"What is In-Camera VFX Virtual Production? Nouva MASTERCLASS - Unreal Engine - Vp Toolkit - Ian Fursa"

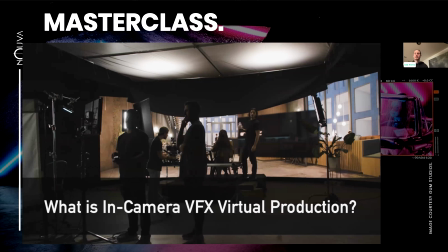[0:19]
So what is in-camera VFX virtual production?
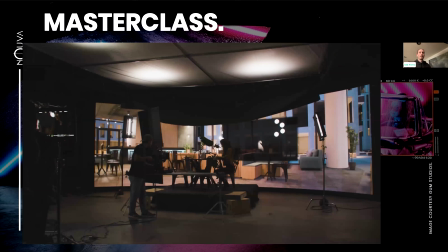[0:24]
I generally say it's we render backgrounds behind real-life props, talent, and set. So what we're doing is we're taking virtual worlds and then we're creating a display for the camera.
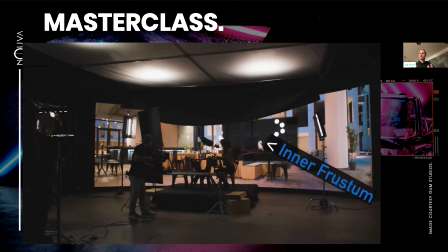[0:42]
That display for the camera, we call the inner frustum. That travels around as the camera moves and goes directly behind the camera so that what you see on your set monitor, on your camera's view, is fully customizable.
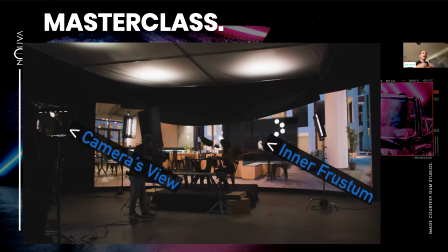[0:59]
And you can adjust specifically for that shot, for that camera, for that exposure. And this is something that you need to get right in the calibration throughout it. And these pipelines, excuse me, and procedures are still being built up and still being standardized.
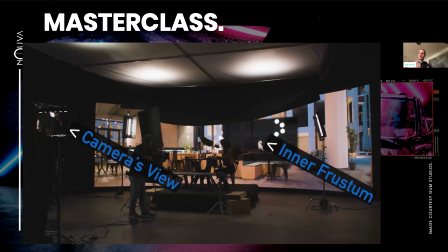[1:16]
And I've been very much in the color pipeline world. And it's just, it's crazy because it's too complicated to try and put into pictures like this. So we have to kind of generalize this a little bit when it comes to the technical side. But so that's what our camera sees is that little black block there, you know, or darker block.
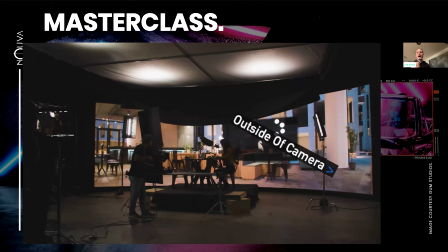[1:35]
It's because we have it exposed for camera. and then outside of that is the outer frustum so we also you can just call it outside of the camera what that's used for is to light your environment and for reflections you can see it's a lot brighter because we wanted to get some ambient
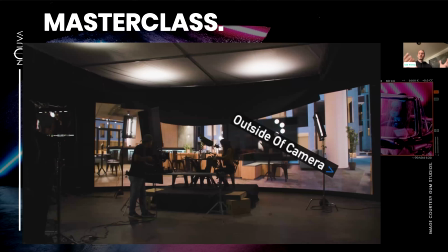[1:52]
light from it we wanted to it to spill onto our environment
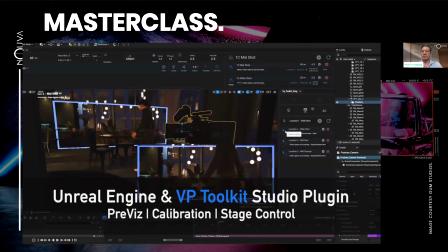[1:58]
and then so it doesn't matter what kind of images do you have in the outside outside the camera side right i mean it just you just need the light yeah yeah i mean you can change things but generally uh what you do is you make it so that that perspective so what is outside of
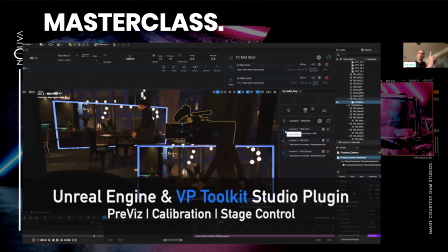[2:17]
what the camera sees is actually from the perspective of wherever your talent is so then if you have you know like in the mandalorian the shiny guy with a shiny helmet then everything outside of what that camera sees which is i'll talk about in a second which is tracked with a tracker uh
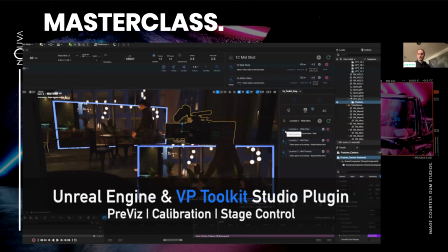[2:35]
is rendering from that perspective and gives you accurate reflections and accurate lighting like your characters in that environment. So we use Unreal Engine to render these scenes.
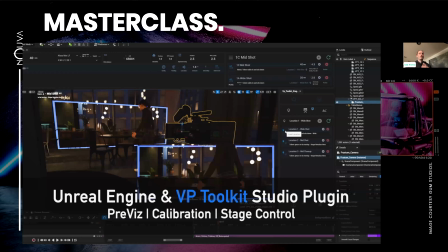[2:48]
This is also all set up with the VP Toolkit Studio plugin for pre-visualizing your productions and calibrating your stage on the go and controlling your stage,
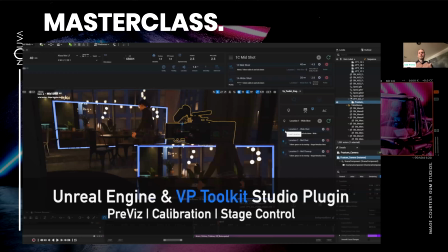[3:01]
things like, you know, how big is the view into the scene? what camera sensor settings are we using uh it's everything from that to where are we positioning the camera and the led wall ahead of time so that when we get onto one of these sets we know exactly what we're doing right yeah
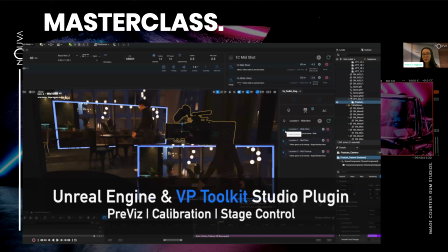[3:21]
so like having an order that is so important having an order what you really want to do but then not waste time as well yeah
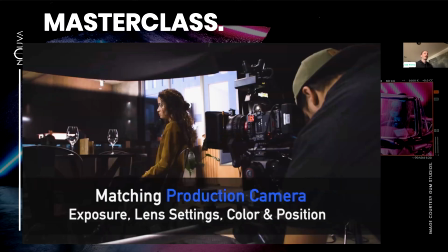[3:28]
it's a pipeline it's those those things that you have to develop uh so a very important part of that is matching the camera in exposure uh lens settings color and
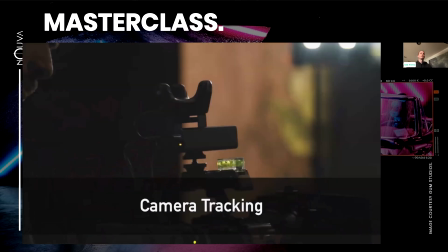[3:40]
very importantly its position its location so we use camera tracking to uh to track the real cameras in in physical space and then tell our virtual camera that's giving our background its render where it's at so
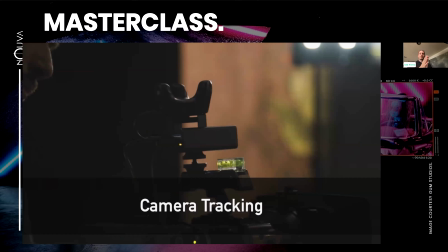[3:59]
we're we're connecting that virtual and that physical camera using this tracking system to then, you know, so this is a Vive Mars.